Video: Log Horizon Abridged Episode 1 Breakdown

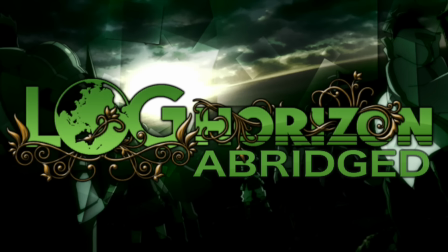y'all, RS Games 1999 here, editor of the series, here with a little part of the show I'm gonna do for each episode called Episode Breakdowns. And if you've seen Kaiser Neko's videos doing this for Dragon Ball Z, it's basically that. We're just gonna take a quick look behind the scenes and share some of the info on the episode you might not get at face value.
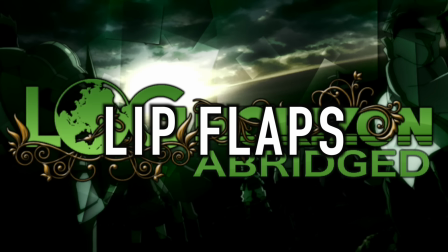We're gonna split this into 3 segments, the first of which, lip flaps. Okay, so we're gonna be quick about this.
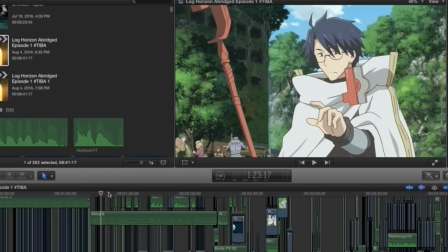Implants, implants and panning shot, altered implants and altered implant, altered implants and moving shot, altered implanted implants and altered and flipped,
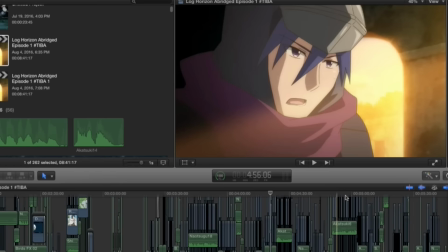implanted implant, implant, implant and altered, implants, implants, implants, implants, implants, implants, implants,
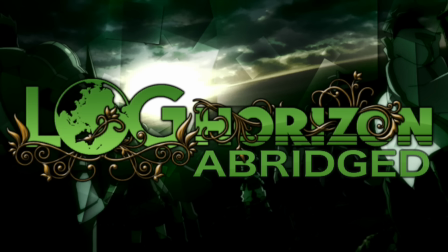implants, implant.
Oh, Jesus. Next up, visual edits.
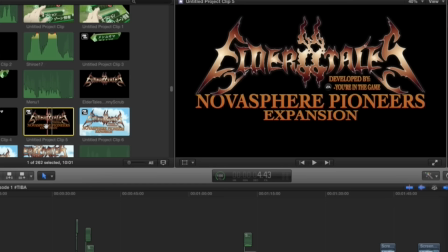I'll have a link in the description below to the place where this came from, but you can thank Rohitsu Bit for helping Photoshop a transparent background version of this logo.
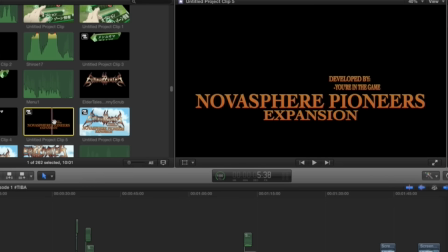Thanks a ton, Kai. The stuff surrounding the logo, though, was an actual pain in the ass.
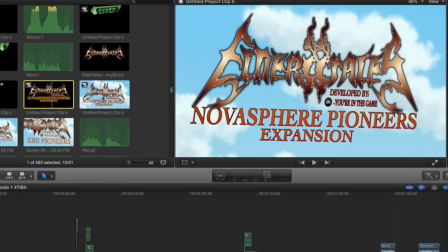It got to the point that I had to screenshot the text and zoom in just because Final Cut wasn't properly rendering the text.
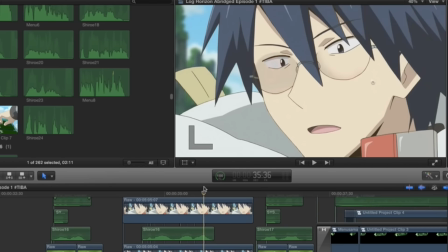I couldn't get Shiro pressing the button to loop properly here, so as an alternative, I decided to show the reflection of the error symbol in his glasses. A few of Kerbifer's podcasts were played in the background while I worked, as this took a few adjustments for me to be happy with it.
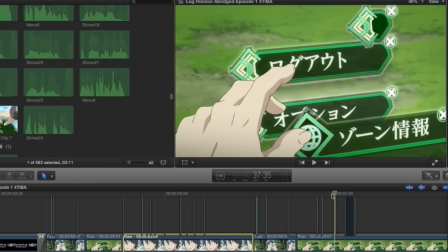This menu button is bar none my favorite edit of the episode. Believe it or not, I actually looked up Japanese letters so I could spell subliminal message onto the button. It says Menu-sama in Japanese! I'm a nerd. For the button sliding in, I just masked out this diamond here and used keyframes to do the rest.
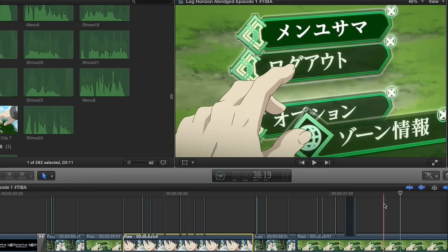I also made the text glow, so it was tactically a sort of lip flap for the menu. This EA logo here was just a little trick of keyframes and lighting effects.
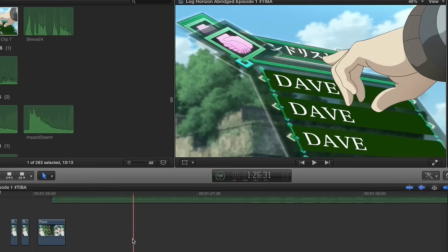Fuck these friends lists!
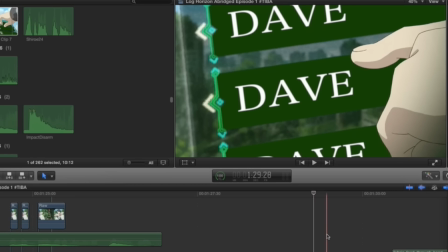It took me 3 hours to edit a shot that lasts for 2 seconds.
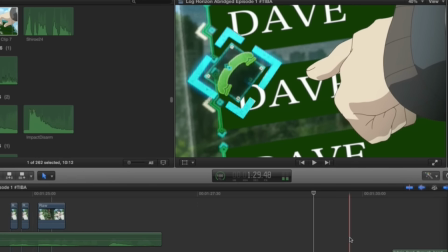Fuck these friends lists. Hit the fucking call button, are you for real?
For this Skype call with Natsugu, I had Kai change his...
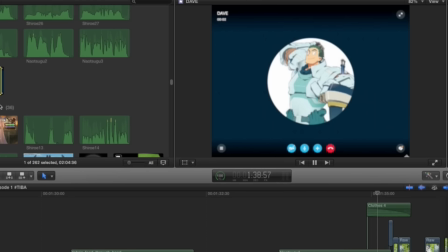Change, are you fucking for real, Google Doc? Anyway, I had Kai change his profile picture and name, then have a Skype call with me for about a good 2 minutes.
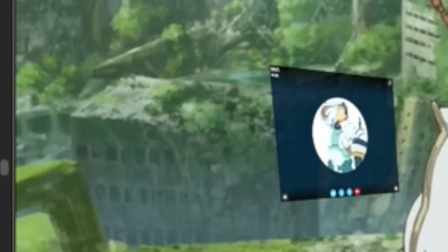Thanks again, Kai. The disappearing effect is just a short burst of old film grain with a fade out.
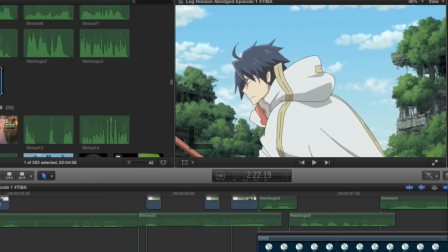Also, during this call sequence, I tried to make Shiro's eyes change with whatever he was saying or thinking.
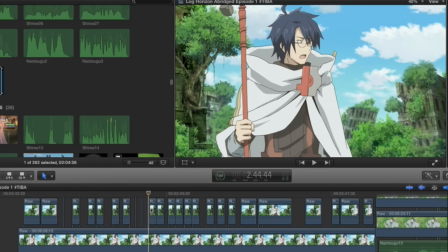While a bit of masking was required for Shiro, most of the work on these thrown rocks was done by the show itself.
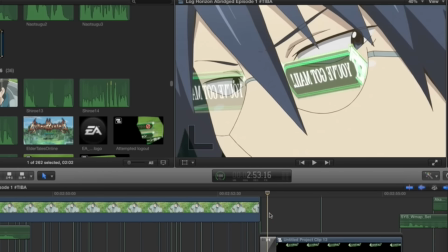Just a couple of masks made each throw workable. Once again, for lack of better footage, I relied on reactions and a reflection in those glasses for this gag.
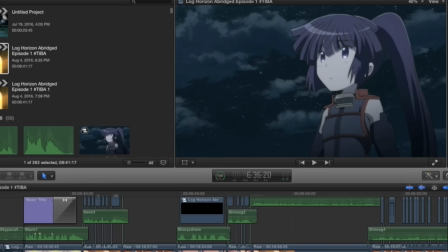Another of my favorite edits was the shadow of the anvil before it hits Natsugu. Violence. For this, I just took a tiny blob the color of Natsugu's armor, gave it some keyframes, and spun a star around where it disappeared. I named the sound file the most mature thing ever. And that's a wrap on edits!
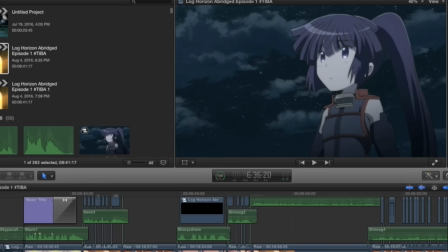Finally, our last segment, fun facts. The opening we used, Emperor's New Clothes, actually had a bit of competition. There was an alternate opening database, the one used in the actual anime, that I edited together as well, which you can check out on my channel if you're interested. Most of the sound effects we used for the menu actually came from the video game Sonic Colors, as I really like their menu sounds in general.
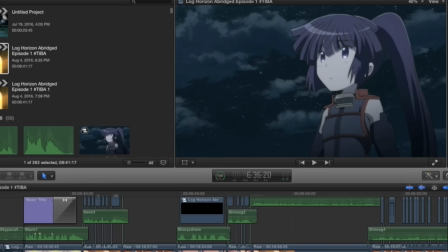Speaking of sound, I really went all out with the Foley in this episode, and I only hope it shines through.
The canon.
We actually had to emergency recast Akatsuki because her original voice actress was already in another Tiba entry. We managed to get Lennon Drake on board for her just in time, and she's been great to have on the show.
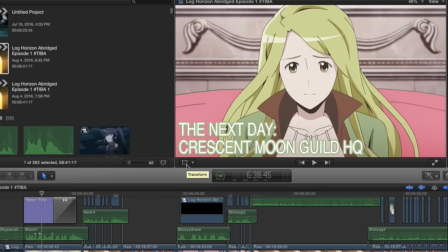Love you, Lennon. Originally, the guild scene was supposed to be a bit longer, but due to time constraints, we had to submit it without the scene. Eventually, after a bit of mulling around with the idea of posting 2 versions of the episode, we decided to work it in as a flashback in episode 2.
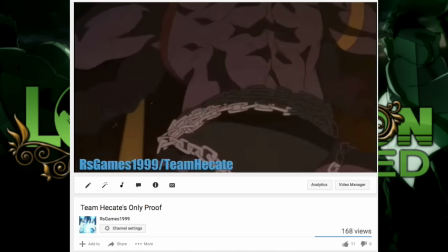All of Akatsuki's pain screams were ad-libbed by Lennon during recording. None of that was scripted. This sound effect of the plant screaming? God, that's a weird sentence. I actually recorded that ages ago for a boss battle in an SAO fan dub I was doing.
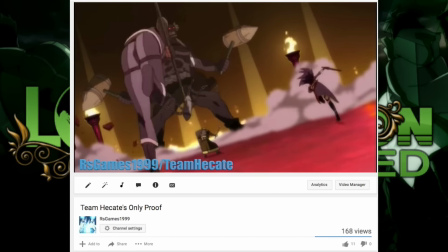You can check out what of it got made below, but unfortunately it was never finished. Besides, Log Horizon is better than SAO anyway.
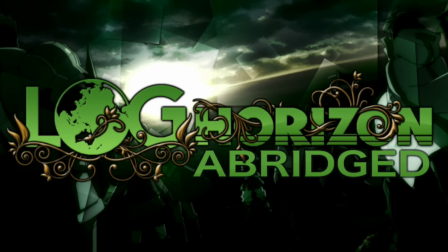Moving on to literally anything else. As our closing statement today, this episode is bar none the longest and most complicated abridged video I've ever made.
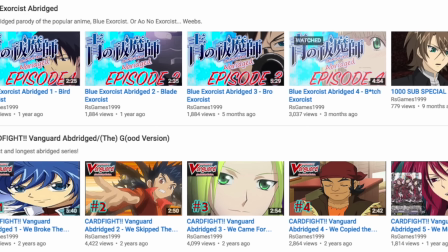Most of what I've done in the past have been 2.5-minute episodes voiced almost entirely by me or a few other people.
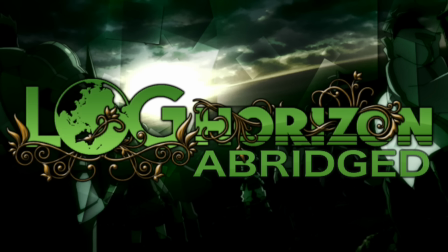At longest, they capped at about 5 minutes. So yeah, this is a huge step up for me as an editor, and honestly, I'm looking forward to doing more.
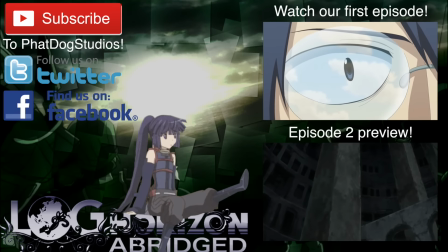That wraps up our video today.